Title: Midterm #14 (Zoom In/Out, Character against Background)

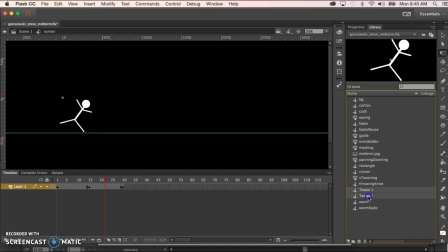Now I do have to delete these, they don't go away on their own. And what I'm going to do now is, unfortunately, I have to go back to here. But so just remember, the first step is always to create things as a symbol or convert to a symbol.
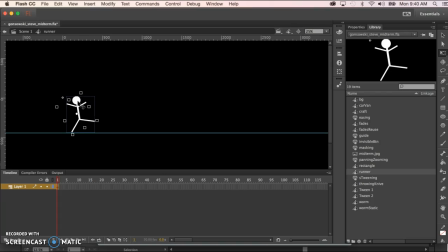And even though we converted this on the main timeline to a symbol, inside of the symbol it's whatever it was, which in this case, when you import things from Illustrator, they become drawing objects. So we just need to select that, do our F8, give it a,
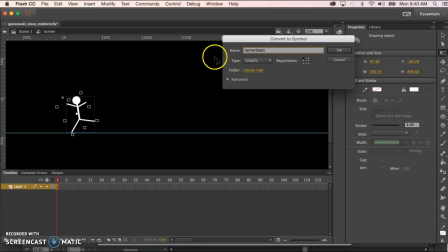and if you want to help keep track of what's what, you could call that runner static, so you know that's just the still frame of the runner,
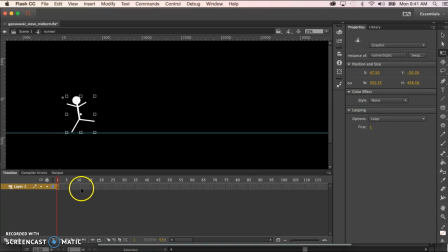and that the one called runner, which is what we're working on right now with the instances of static runner, is the one where it actually moves.
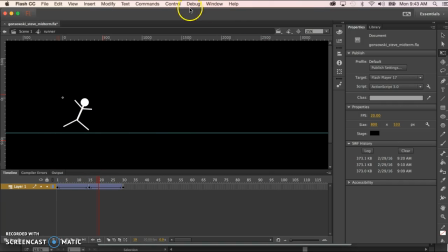And if we want to see just this area here in a preview, we can go to Control and Test Scene.
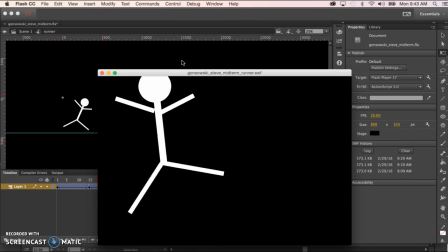Even though it's not technically a scene, it will do exactly what we want and preview just this little bit.
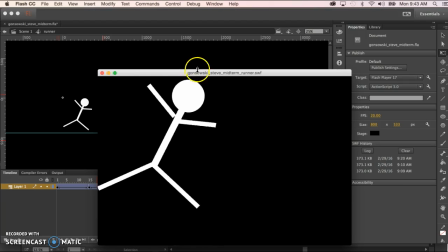And that's a little bit too slow for what I'm after.
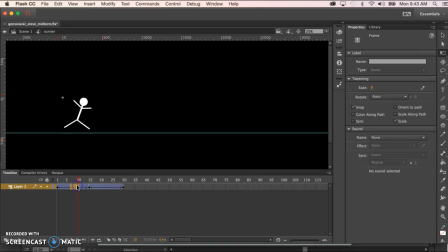I really want him to look more like he's bouncing, so I'm going to remove probably 3 frames from each section here and then retest.
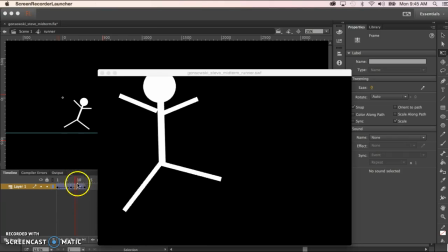And I ended up removing quite a bit of frames in there to get this movement here. Keep in mind, you could add what you've already learned about easing in and easing out depending on what you're using to make it look even more realistic,
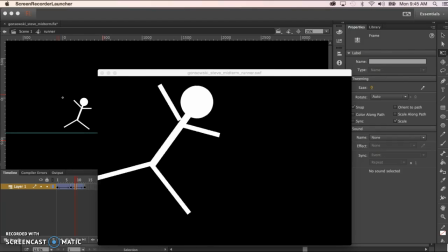but this is far from realistic, so I'm just going to stick with that. Back on the main timeline, I'm going to do several things. I'm going to make our runner a little bit smaller. I'm going to extend these frames, and I am going to move the troubleshoot
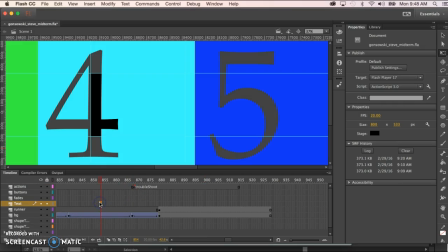label out here so we can get to it immediately when we preview the movie.
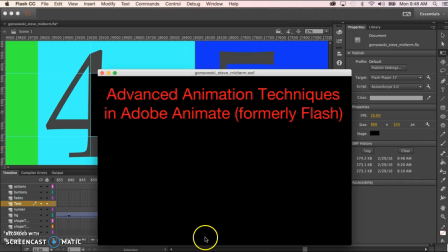Now, we still have the background set to black, which we'll have to change in a second,
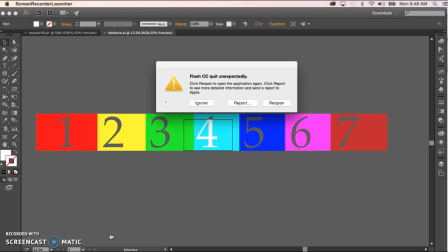but if I go over here to my hidden button, jeez.
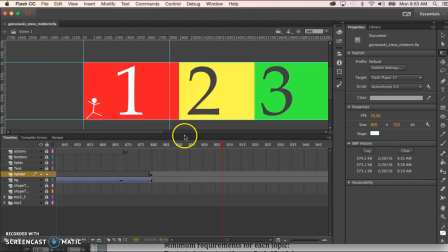Hopefully this has taught you the importance of saving every time before you go to preview, because that's about 3 crashes I've had in the past 3 days of doing these videos.
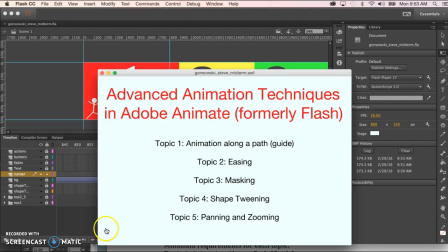Anyway, when we go out and preview the movie now, and notice I did change the background color back,
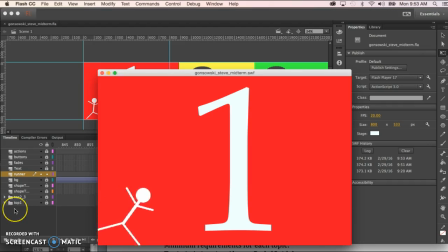we can jump right to that spot and we see our little guy bouncing back and forth.
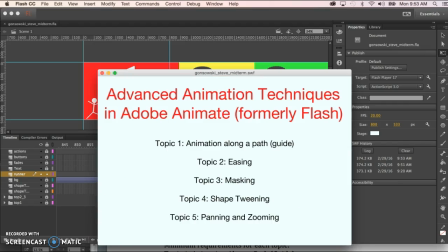So we know that if we animated him from left to right, it would kind of look like he's moving, something like this.
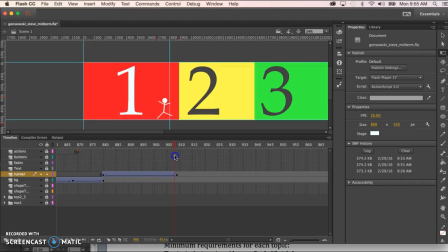And as quirky as that is, it does look like he's moving. But sometimes we like to keep the camera on the runner and have the scenery go by. So I removed the tween from the runner, and then let me unlock the background layer here.
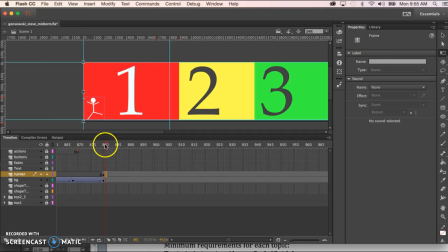And on the background layer, let's go ahead and make it go by. First time we'll make it go by too fast, so you can see that you do have to use your visual perception to make this work. So we'll do a F6 right there, and we'll move this thing.
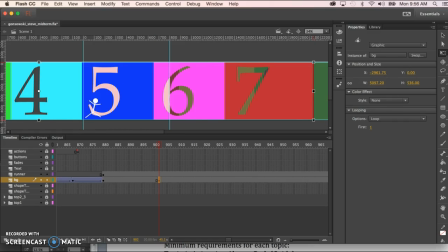Hold down the shift key to keep her in place.
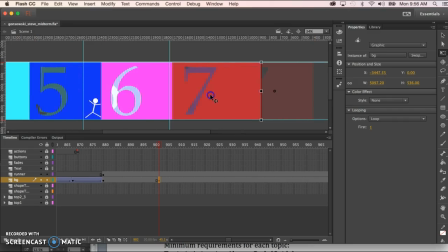Should have zoomed out a little bit more, but get there.
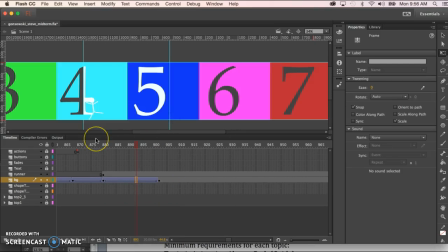Okay, we'll put our classic tween in there, and then if we preview this, you'll see there should be a little bit of,
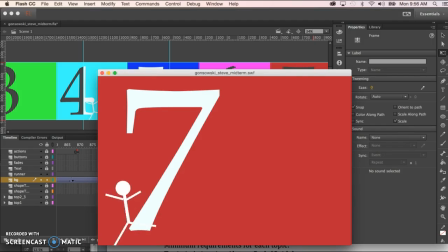see, it just kind of looks like he's dancing against maybe a movie in the background.
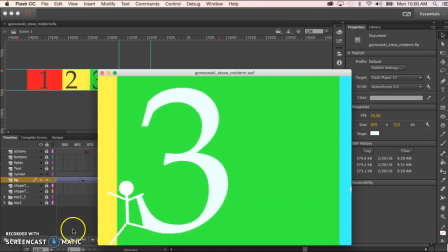So if I slow down the background by extending it, now it kind of looks like he's running against it.
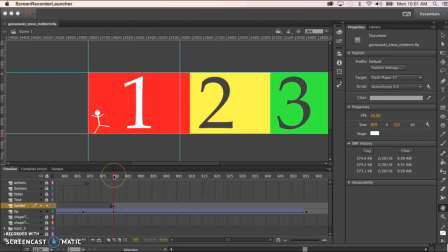You can also have the runner advancing slightly so that it looks like the camera's panning, but that the runner is running faster than the camera's panning. So all that would mean is we just have to take the runner starting position from here,
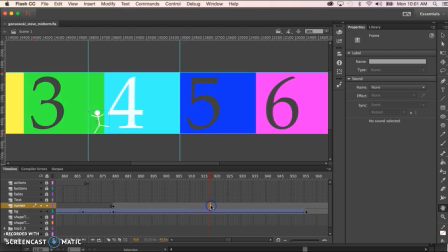and well, let's just try it like so that he just slightly faster than the camera.